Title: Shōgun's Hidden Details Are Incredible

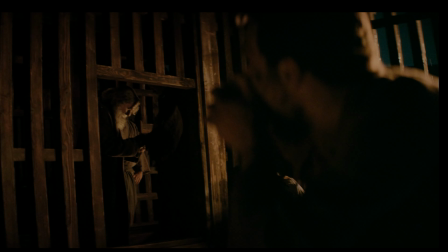There's a detail in the show Shogun that you may have missed, and it's most obvious here. Did you notice that?
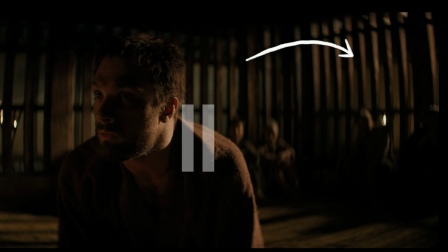The bars of the cells are made of wood.
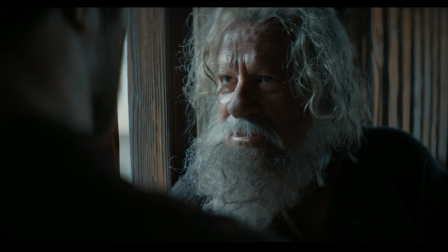Now, you may think this detail small and insignificant, but without giving away any spoilers, it's something that you certainly should be paying attention to.
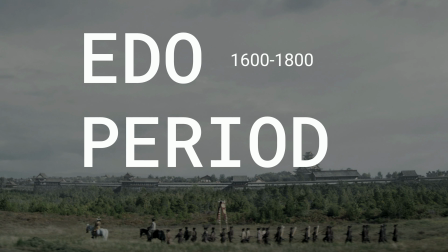You see, the show takes place in the Edo period, and wood was the material of choice.
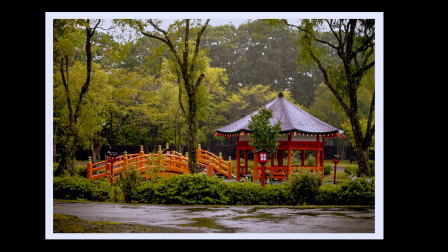It had cultural and aesthetic value, it was an abundant natural resource, but most importantly, it was incredibly adaptive to the climate.
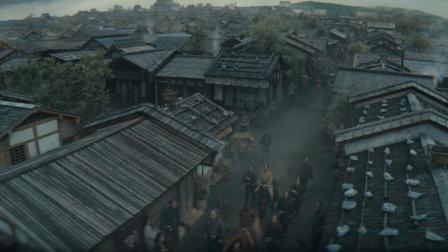Now, we could argue that it was just the set designers being historically accurate with their choices, but you would be surprised to learn truly how much of the story relies on the context of place.
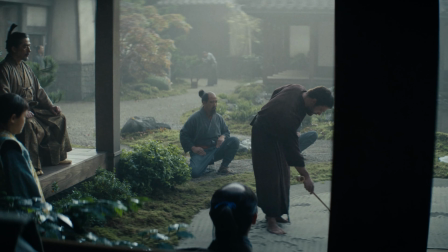And with the show doing such a fantastic job of environmental storytelling, I can't recommend it enough for people to start watching it.
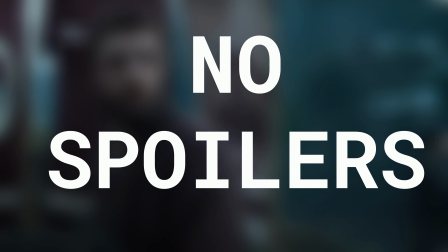So keep an eye on the architecture of the story, and you'd be surprised just how much it foreshadows what is going to happen. I could be cherry picking a detail. Maybe that's just one thing the set designers got right. Well then, let's look at something else that makes this show so great.
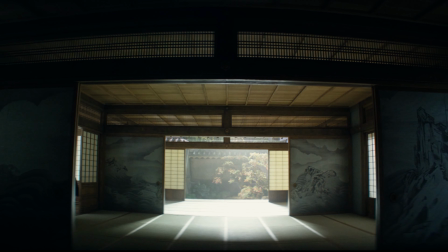You may have noticed a strong aesthetic of Shogun. Think soft, welcoming interiors that often contrast the harsh events of the story and plot.
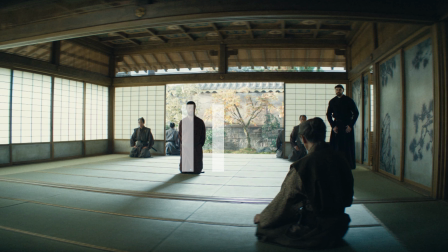And it's here we see an essential feature of Japanese architecture, the Tatami Mat, a fundamental part of many interior shots.
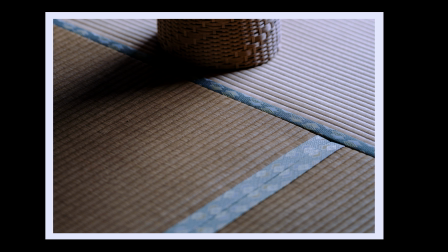It gives the story authenticity, while its material qualities often contribute to the atmosphere and aesthetic of many scenes.
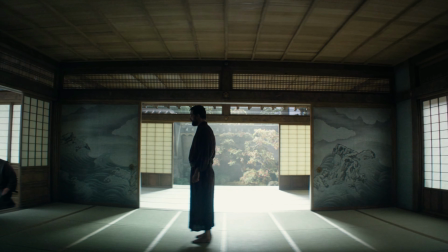Whether it's the sound of footsteps on a tatami mat, the way light plays across the woven surface, and even the scale of it helping frame a character. It's a great example of an architectural feature adding depth to the setting. It helps bolster the story in an incredibly subtle way.
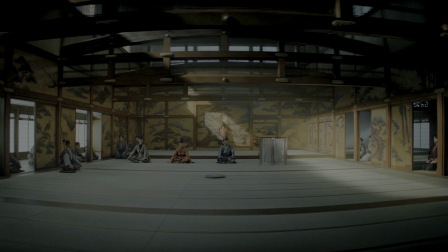It's a background piece, quietly adding its own unique material qualities to a setting filled with nuanced details.
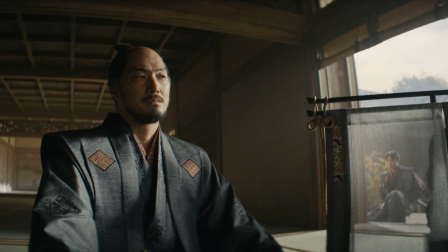These rich and comforting interior shots of Shogun are just made better when they're paired with the exterior shots of the show.
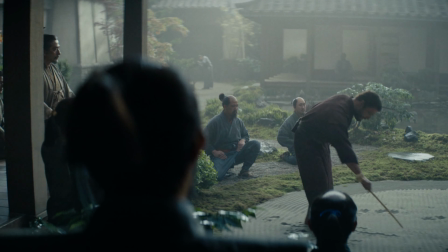This comparison is always made better with a typical threshold condition, the Engawa. Now again, perhaps a trivial detail, but we get these incredible shots. Like this one here, a shot of two characters in an intimate moment. And it's all because of what the Engawa offers.
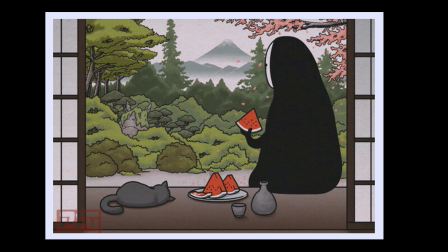Its ability to blend indoor and outdoor spaces, its adaptation to Japan's climate, and emphasizing a culture's harmony with nature. This show just excels at using its setting, not just as a backdrop, but as like a silent narrator that reveals character dynamics throughout every scene.
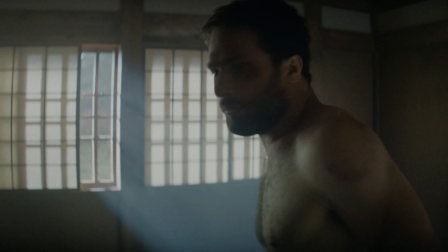However, for me, Shogun makes its most impactful moment here.
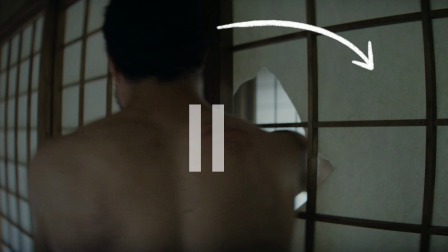Fusuma and Shoji are sliding doors and thick paper panels that make up every interior wall.
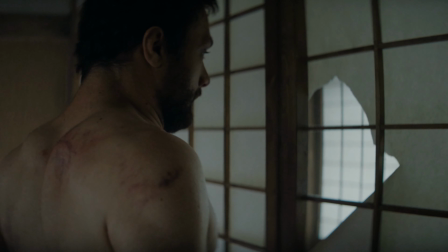Our protagonist easily breaks the wall, but there are so many ways to interpret this as well. Perhaps the world our protagonist traverses has no set boundaries. The materiality of the interior walls are seen as temporal.
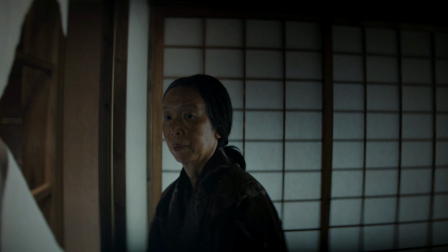His lack of understanding of what governs him is different in this place. It's a layered bit that I think sets up the viewer for the expectations of the protagonist. Or maybe I'm channeling my inner English teacher and completely overanalyzing the moment. Shout out to English teachers everywhere.
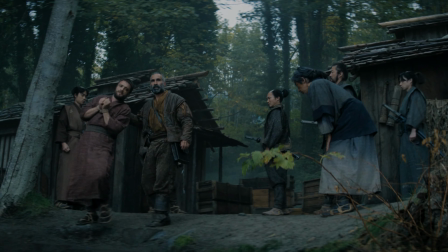Please don't come after me. I love you so much. But for anyone who hasn't watched Shogun, I cannot stress enough how rewarding it is to watch the show with an eye for such details.
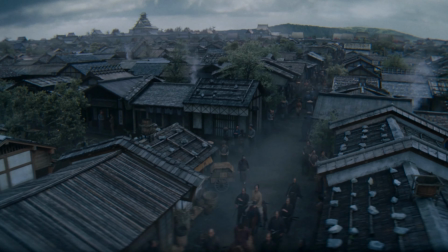The architecture does more than just set the scene. It weaves thematic elements and foreshadowing into like the very fabric of the story. It makes for a damn fine show, and one that I cannot recommend enough.